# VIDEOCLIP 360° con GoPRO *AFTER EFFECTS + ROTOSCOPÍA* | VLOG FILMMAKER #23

En nuestra carrera como directores de videoclip soñamos con tener muchísimos recursos. Cámaras, lentes, grúas, presupuesto para locaciones, escenografía, de todo. Teniendo infinitos recursos se supone que se puede hacer todo. Pero la verdadera pregunta es, ¿qué se puede hacer cuando no tenés nada?
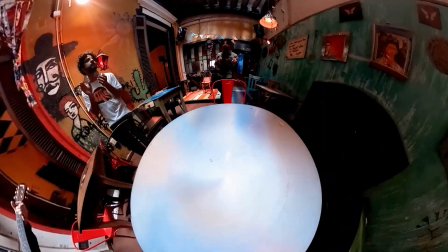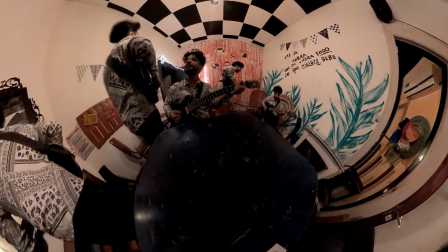22s
Hola a todos, mi nombre es Juan y en este nuevo vlog Filmmaker voy a invitarlos a que me acompañen durante la producción,
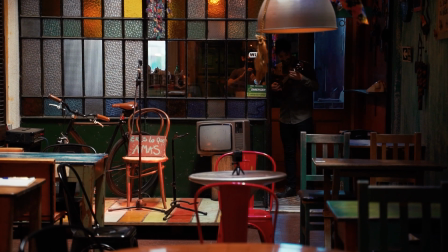28s
el rodaje específicamente de un videoclip que decidí filmarlo completamente utilizando esta cámara que es una GoPro Max,
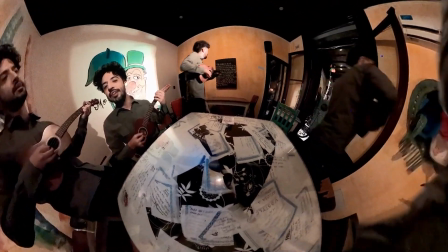34s
una cámara 360 como bien les dije, y como bien lo dice su nombre, va a filmar absolutamente todo lo que tiene alrededor, también lo que está arriba y lo que está abajo. Esto hasta incluso resignifica el concepto del montaje, porque ya no es una situación en donde nosotros vamos a ir a buscar los planos específicos que necesitamos para luego combinarlos en edición, sino que lo que vamos a hacer es primero filmar la totalidad de lo que sucede en el espacio donde sea que estemos filmando, y esta idea de dónde enfocamos nuestra atención, hacia dónde miramos y en qué valor de plano contamos la historia es algo que se va a decidir completamente en postproducción. Por eso decidimos filmar con lo que teníamos y de manera creativa. Se trata de las distintas facetas que tiene cada uno, ¿no?
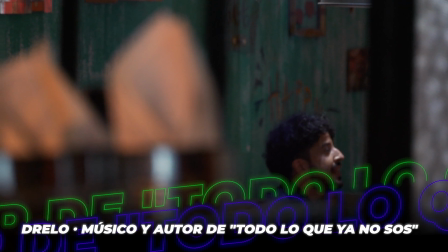71s
Como dentro de uno habitan varios seres y cómo algunos los dejamos de ser, ¿no? Cómo desaprendemos algunos caminos que nos llevan al día de hoy. Decidí entonces representarlo visualmente, como bien les dije, después de dejar la cámara fija siempre en el mismo lugar,
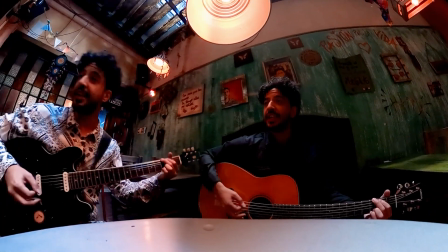84s
digo, haciendo que aparezcan varios de estos músicos, que a partir de ahora les voy a llamar con su nombre,
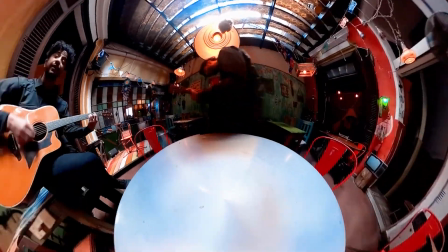88s
Drelo, con diferentes vestimentas, digo, se la íbamos a cambiar, y también con diferentes instrumentos, grabando así, podríamos decir, la misma toma, de alguna manera, apelando a que luego íbamos, a través de diferentes técnicas,
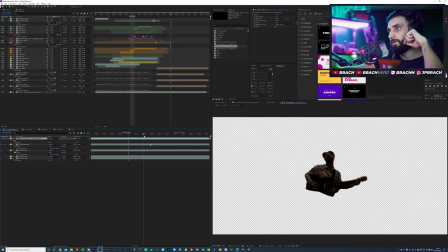99s
como por ejemplo la rotoscopía, el uso de simples máscaras, unificar todas estas tomas para que pudieran convivir visualmente en el mismo espacio, y que como la cámara nunca se movía de lugar, lo podíamos ser de manera relativamente sencilla. Bueno, eso es algo que ahora ustedes van a poder juzgar, y quédense también hasta el final porque les voy a mostrar algo bastante, bastante interesante con respecto a la técnica de la rotoscopia.
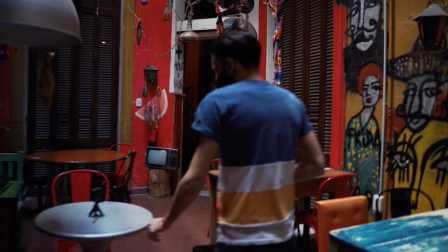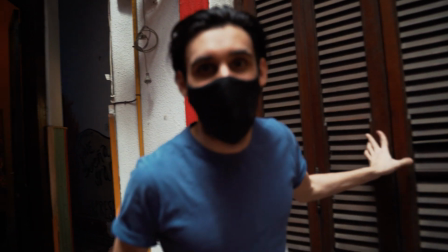128s ¿Y Juan, cómo viene eso? Arranca el rodaje.
Ahora, antes de seguir, quiero preguntarles a ustedes qué opinan del uso y la aplicación, podríamos decir, del video 360. Déjenme su perspectiva en los comentarios porque está bueno saber un poco en qué situación está este tipo de video con respecto al público. Es esencial y súper relevante el scouting de locaciones, es algo que siempre les digo, también se los digo en este video que les dejo acá,
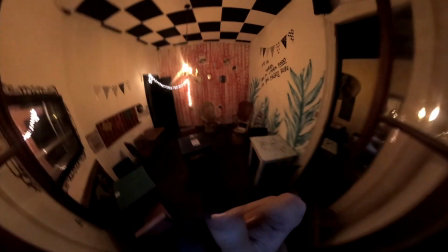154s
y es aquello que nos permitió conseguir una locación sin costo alguno y que fuera rica a nivel visual.
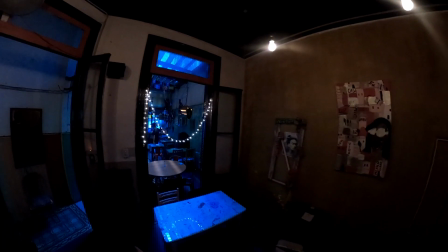160s
Eso es algo a lo que suelo darle prioridad a través del hecho de trabajar con un productor que se encargue
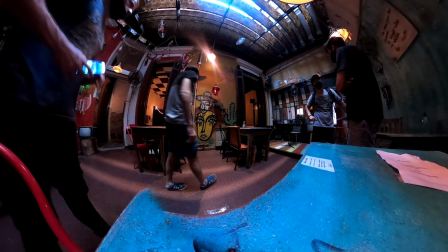165s
de buscar o de ofrecerme varias opciones de locaciones en base a las necesidades creativas que yo les planteé,
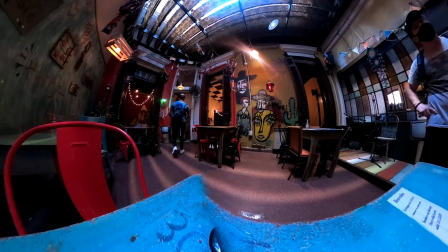171s
ya teniendo en mente que en este caso tal vez no teníamos el suficiente presupuesto como para gastar en alquilar una locación. Tener estas personas en tu equipo que puedan destrabar esas cosas es una parte inamovible de presupuesto que obviamente hay que destinar.
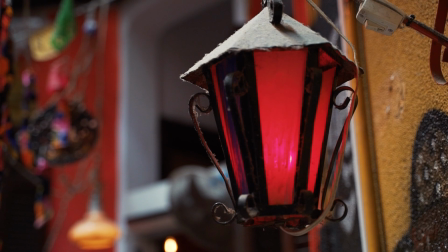186s
En este caso yo decidí trabajar con luz ambiente por dos motivos bastante claros. El primero, vuelvo a repetir, el tema del presupuesto. Este es un videoclip al cual le destinamos 3 o 4 horas, muy sencillo de filmar y rápido, así que había que ser bien eficiente.
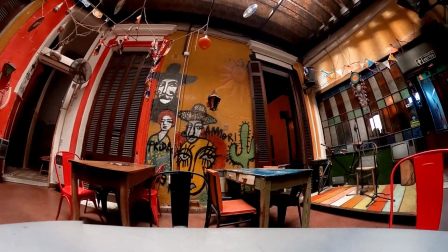198s
Pero el otro motivo es porque en base a este acertado scouting de locaciones que habíamos hecho,
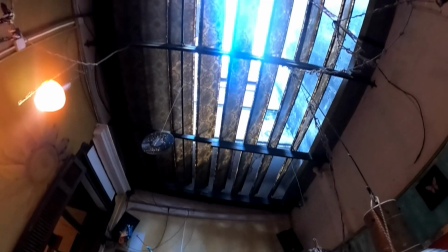203s
nos encontramos con este lugar que tenía una buena entrada de luz ambiente y además elegimos estratégicamente el
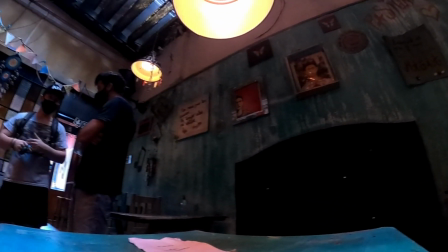208s
horario y poder también utilizar el pasaje del día a la noche como una ambigüedad narrativa,
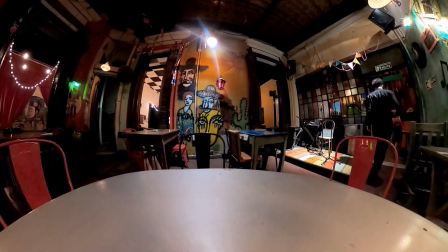214s
y también el hecho de que cambie la luz hace que cambie el espacio, nos daba toda una mística completamente diferente,
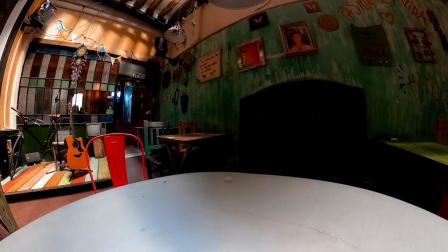219s
y eso con nada de recursos nos permitía también lograr un dinamismo mayor. Esta decisión viene con un costo extra, y es el hecho de que claramente entonces yo iba a tener que estar corriendo contra el tiempo
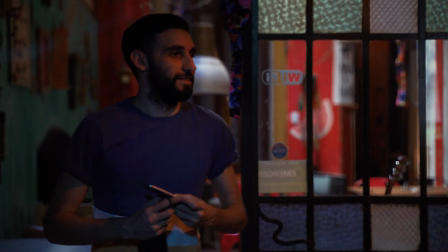232s
para poder lograr filmar todas las tomas que yo necesitaba antes de que se me haga de noche. El proceso de filmación, como ya les adelanté, era simplemente dejar la cámara fija siempre en el mismo lugar.
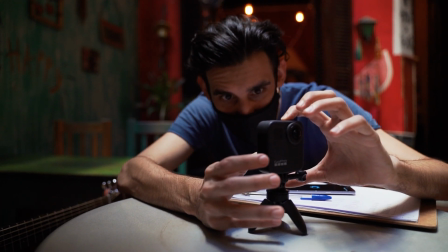242s
Había una mesa ahí en el espacio que nunca íbamos a mover, así como tampoco íbamos a mover la cámara.